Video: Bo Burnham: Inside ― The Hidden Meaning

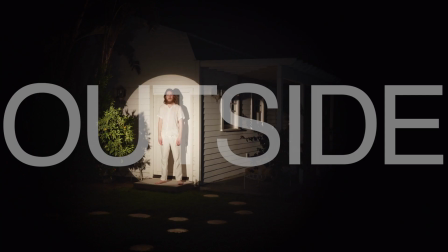[0:00]
Inside this special, is Bo Burnham really inside? Or is he outside? He's actually inside and outside at the same time.
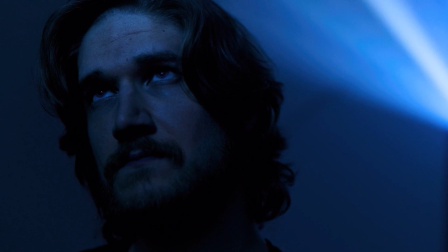[0:07]
What? Let me explain. But first, we have to rewind to when he first started.
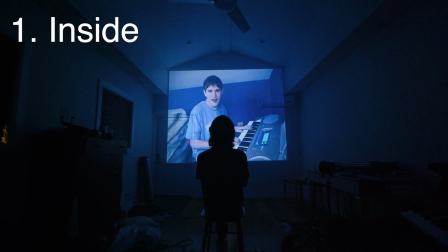[0:13]
He starts off inside his room making YouTube videos. Then he goes outside to perform in front of live audiences.
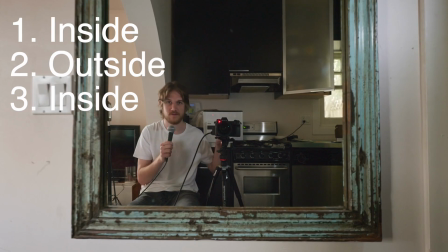[0:19]
He's outside for his first three specials. But now he's come full circle back inside his room making his four specials.
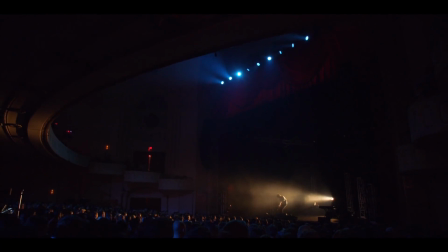[0:27]
Each of his specials touches on the meta-theme of being a comedian.
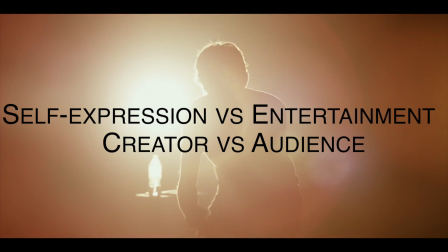[0:31]
Beau explores the dichotomies between self-expression vs. entertainment, creator vs. audience, art vs. business.
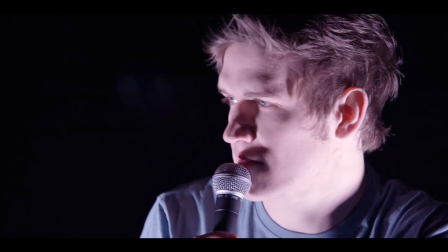[0:40]
Now let's revisit the Kanye rant and make happy.
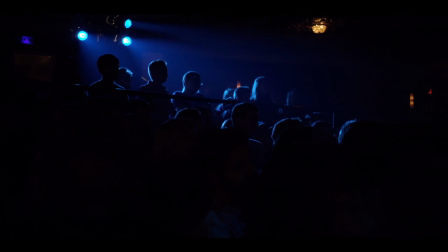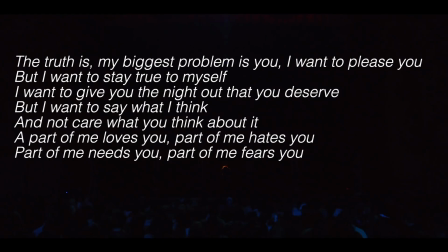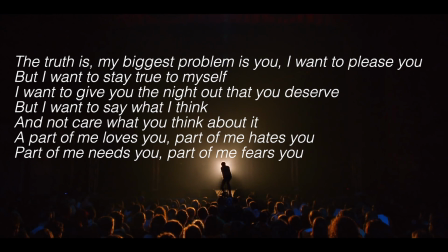[0:57]
He needs the audience because that is how he makes a living, but that is also the cause of his unhappiness because he has to cater his content to the audience rather than freely expressing himself.
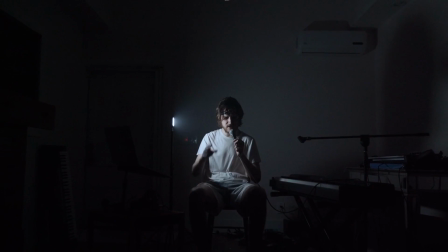[1:07]
And inside, the live audience is gone. He's all alone inside. He no longer has to make jokes for other people. He can make the content he wants to make. He's back to his beginning where he has full creative control without any directors telling him to dumb down his content for his audience.
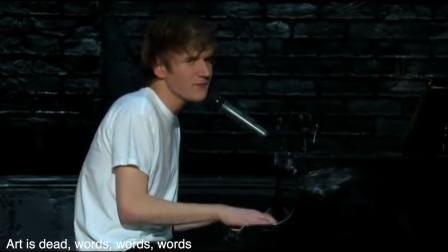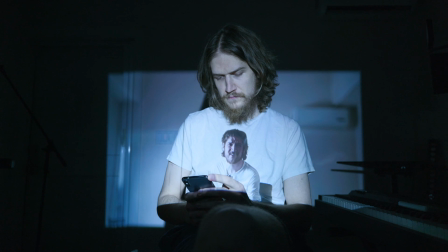[1:38]
He doesn't have to cater to a business or his audience, so he doesn't even need to be funny,
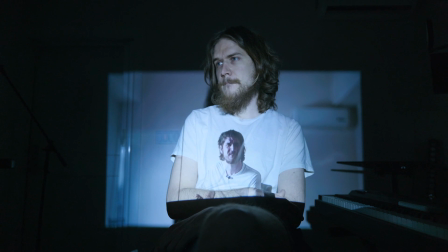[1:42]
which is why this special was not as funny, but more introspective, vulnerable, and authentic than his prior ones.
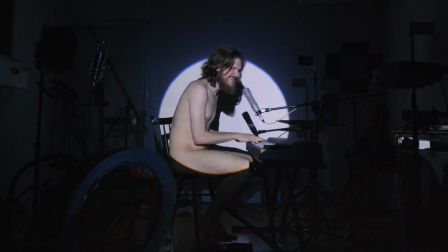[1:49]
My interpretation of this intermission window scene is that it symbolizes more transparency, as he opens up even more in the second half of the show. Towards the end of the show, he's naked, symbolizing vulnerability. Bo has made himself more vulnerable than probably any creator out there.
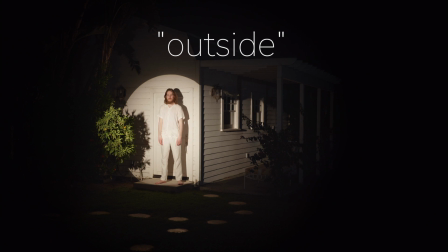[2:05]
He's inside his room during this whole film, but at the end he goes outside. In this scene that is reminiscent of the Truman Show, he has a live audience. To him, outside represents performing in front of others. But the final reveal is that he was actually inside.
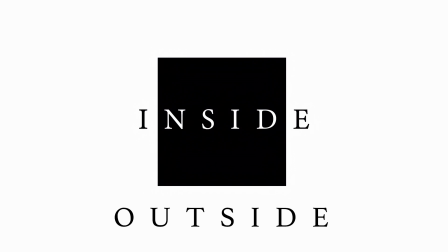[2:20]
Let's get back to the question at the very beginning of this video. Is Bo inside or outside?
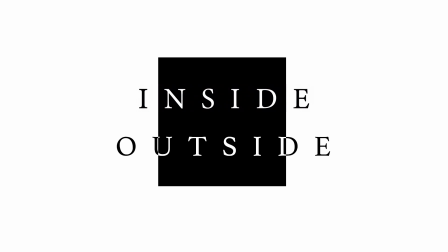[2:25]
He's actually inside and outside at the same time. How is this possible? The internet and social media.
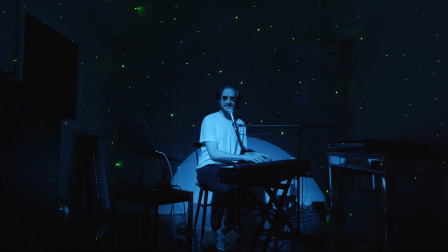[2:31] Welcome to the internet. Have a look around.
In Matrix, the line between reality and simulation is blurred.
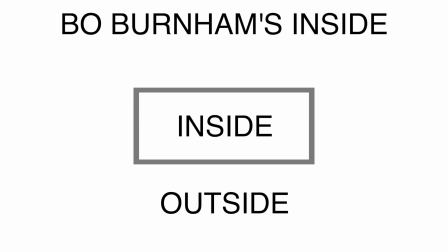[2:39]
In Inception, the line between reality and dream is blurred. In inside, the line between inside and outside is blurred.
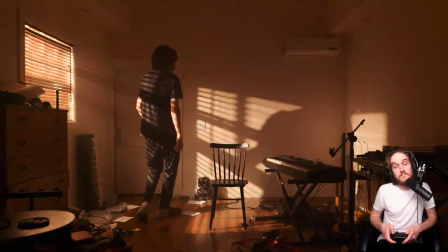[2:47]
This is due to the internet. He is physically inside his room, but he is able to broadcast himself to millions of people outside because of the power of the internet, as he said in one of his monologues.
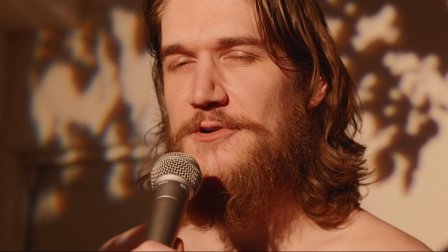[2:56] All human interaction, whether it be social, political, spiritual, sexual, or interpersonal, should be contained in the much more safe, much more real,
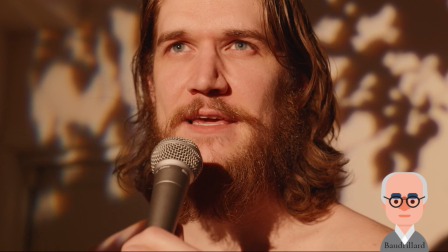[3:05] interior digital space. that the outside world, the non-digital world,
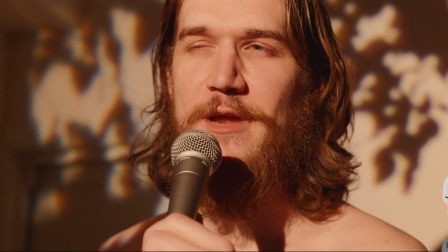[3:11] is merely a theatrical space in which one stages and records content for the much more real,
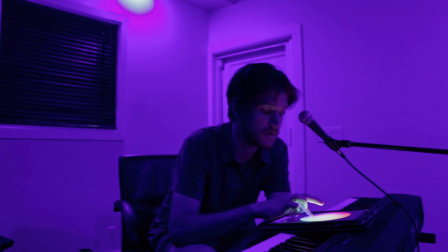[3:17] much more vital digital space.
He's able to make and share his art without actually leaving his house.
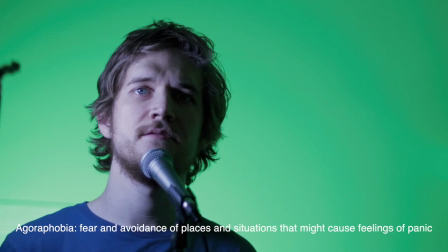[3:23]
He no longer has to suffer from agoraphobia because he can perform without having to perform for a live audience.
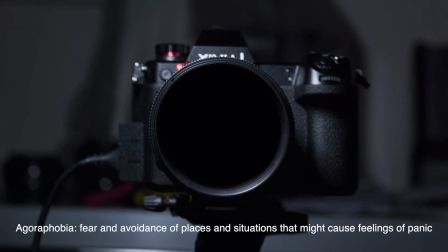[3:29]
The camera symbolizes a new audience. Instead of a live audience, it's just a camera. If he goes outside he can perform for a live audience. If he stays inside he can perform for a digital audience.
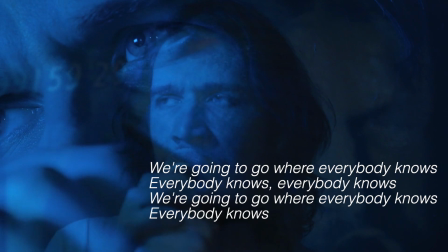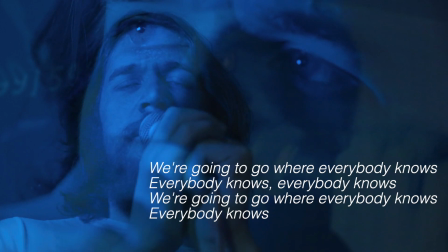[3:46]
I actually interpret this as him talking about the internet. We're going to go from living in meet space to virtual space.
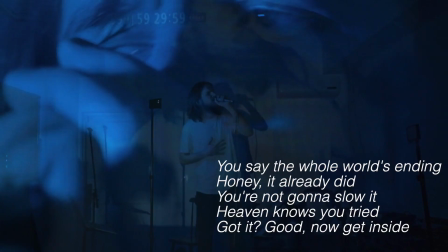[3:52]
We all know it's inevitable. Technology, and more specifically social media, is a double-edged sword with its pros and cons.